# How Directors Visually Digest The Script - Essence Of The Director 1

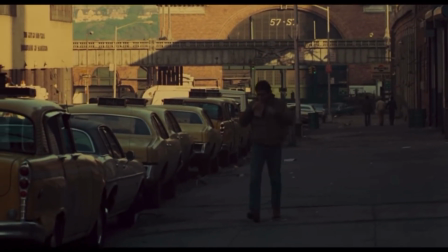Almost suggesting that the film and Travis aren't quite in sync and that Travis isn't in tune with the world.
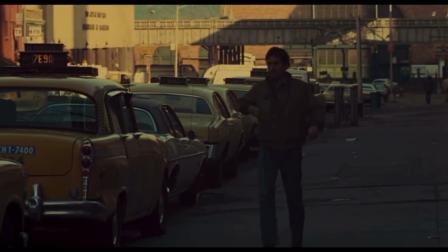It's this emotional filmmaking perspective that's vital to explaining Taxi Driver,
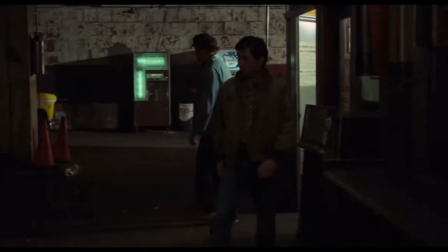because the film tells the story of Travis's inner turmoil, so a lot of these techniques aren't to be explained on a precise symbolic level,
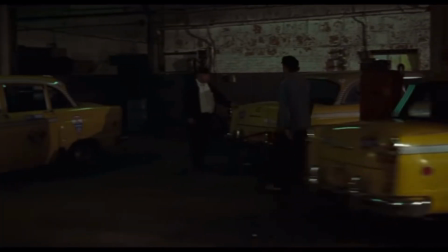they just feel right.
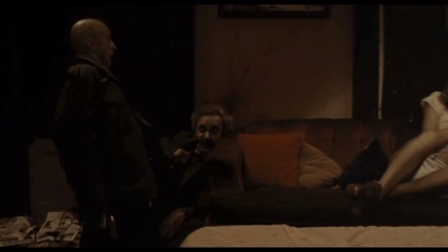A symbol that he hopes to die in infamy through his three murders, and that deep down he knew everything leading up to this was brought on himself.
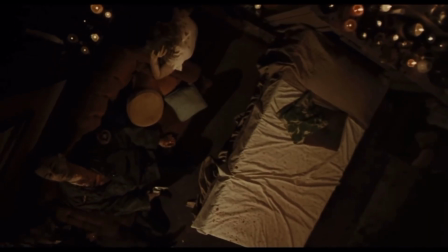The overhead shot tracking through the building was the only shot written in the script.
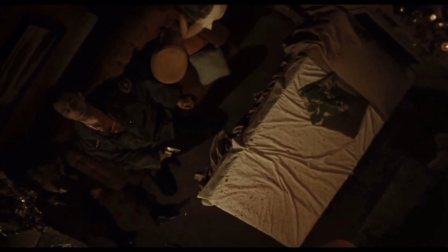Paul Schrader described it as the eye of God, as this is the movie's first real objective look at this insanity,
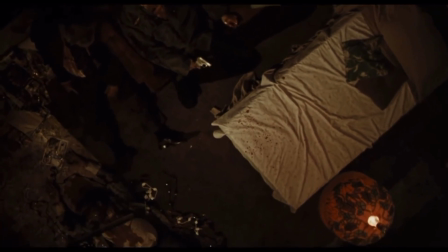breaking the trend of seeing things through the eyes of Travis. This overhead shot is the culmination of all the other overhead shots we've seen through the film.
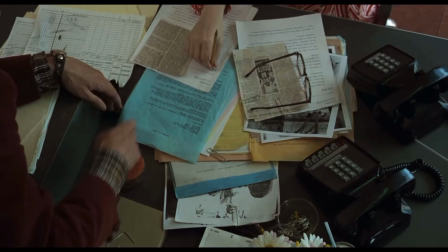Travis taking the job, the bad diet and lifestyle, pursuit of a partner, using violence as a solution.
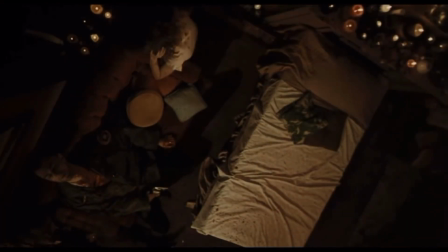Combining all of these shows that Travis brought this on himself.
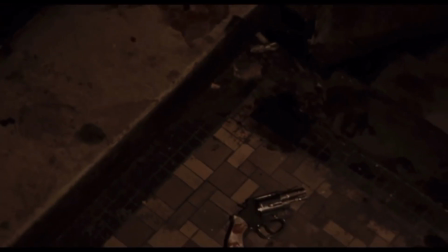As a spectator, we now move away from Travis' perspective, as things are shown without being filtered by his own prejudice, and the camera slowly drifts out of the building.
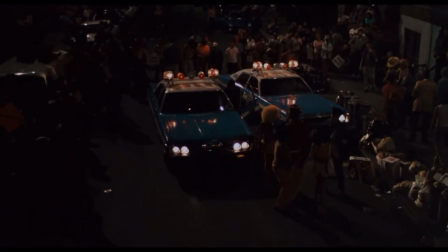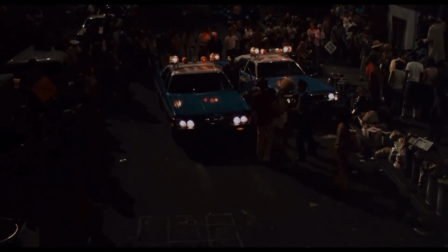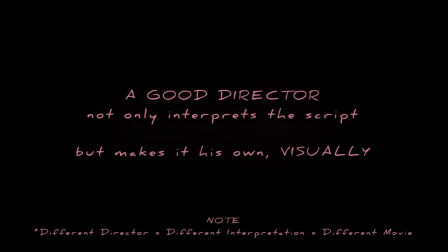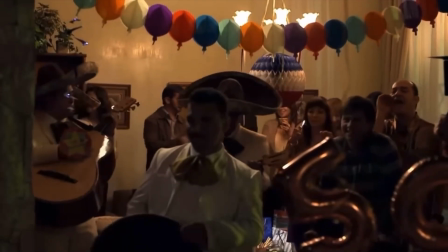And what's crazy is that the scripts for every episode of Metastasis is a word-for-word translation of the episodes of Breaking Bad, so...
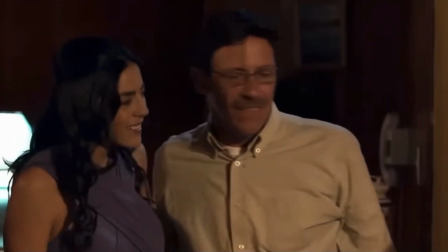If it's pretty much the same, it can't be bad, can it? It's shit.
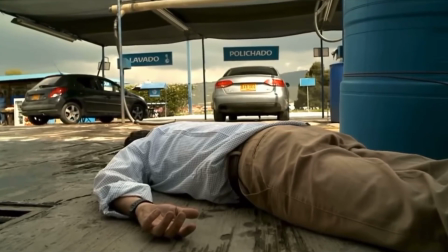This is a perfect example of how important direction, cinematography, and editing are to a series.
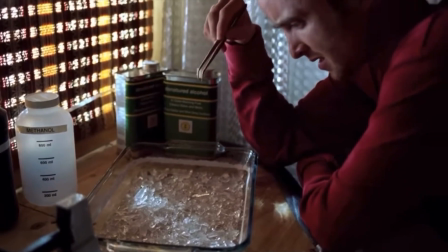Look at the meth in this scene.
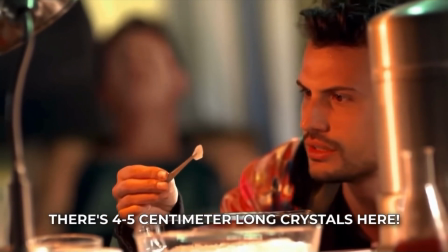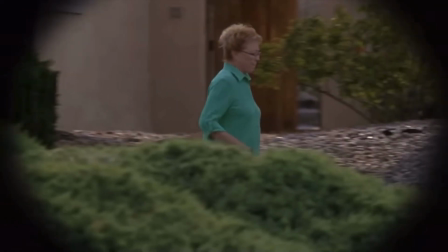It's opaque though. In Face Off, when Walt asks the neighbor to get into his house in the original, we never leave Walt's car.
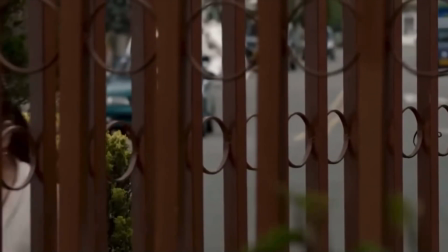In Metastasis, we follow the neighbor that we have zero attachment to. The final shot of the original is this gorgeous zoom-out shot going upwards.
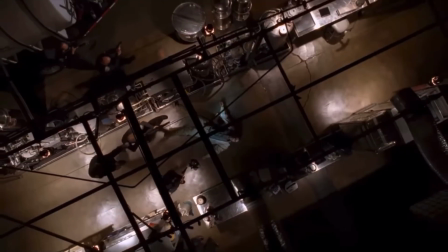From a close-up of Walt's face to a wide of Walt's dead body with officers surrounding him, there's even a bluish light on Walter.
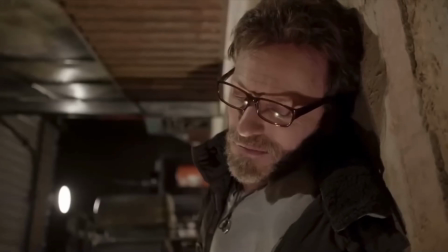Meanwhile, in Metastasis, it's also a zoom-out, but it's diagonal, never really feeling grandiose,
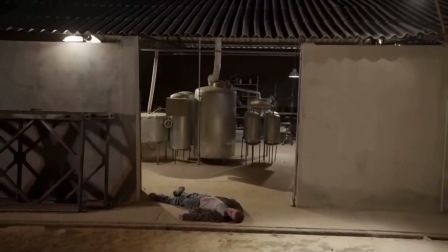and if we use these two shots to represent the quality of these two shows, I'd say that's fitting.
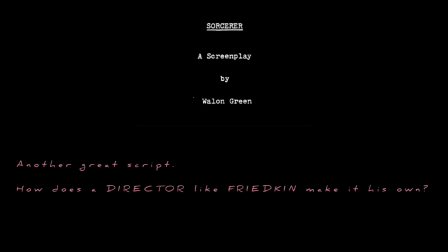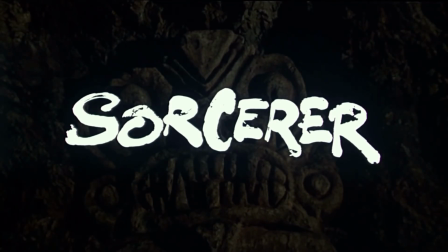The 1977 thriller Sorcerer is an adaptation of director Georges Arnau's French novel The Wages of Fear and tells the story of
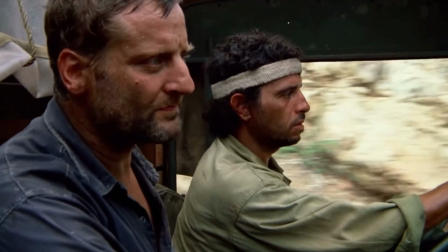four vastly different men tossed about by fate and fighting to retake control of their own destinies when given a dangerous opportunity,
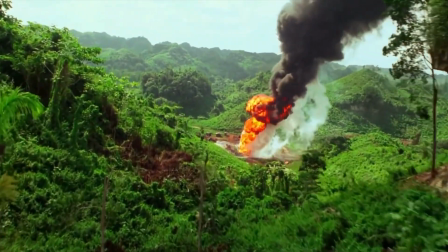only to find that they're in less control of their lives than they ever thought possible. But even the slightest jostle could kill them in an instant.
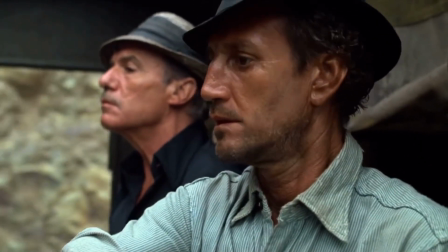Ahead of them lies 200 miles of rough road and, at the end of it, enough money to release them from this purgatory and return to better lives. Unlike director Henri-Georges Clouseau's 1953 adaptation of The Wages of Fear,
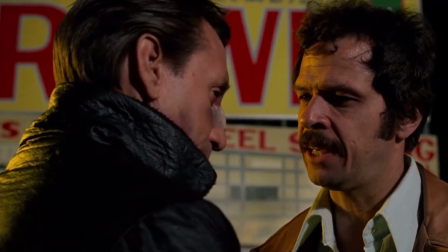Weyland Green's script for Sorcerer is less about the effects of capitalism and greed and more about whether anyone truly has control over his or her own life.
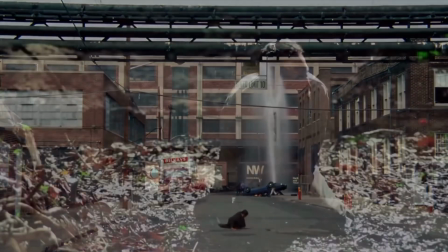Each of these men is running from their doom to some degree, yet continually pulled back toward death no matter how hard they struggle.
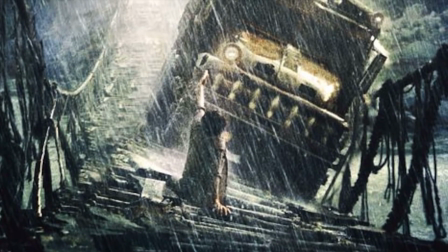This is Fate. In its filmmaking style, characters, score, and underlying themes regarding the forces beyond our control,
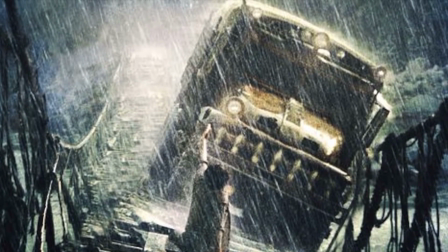Sorcerer ponders whether we have any true power over our own fates. And definitively, aggressively answers, no.
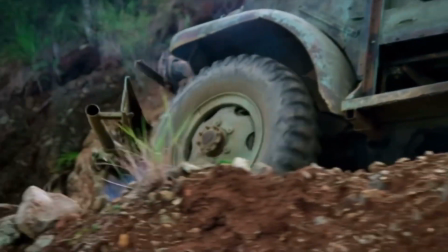Fate has no sympathy. It takes no rest. Likewise, the pace of Sorcerer and Friedkin's direction do not know rest or care.
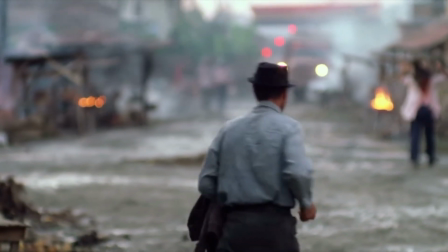Before setting its characters off on their journey, the first hour of Sorcerer is focused on their life in Latin America.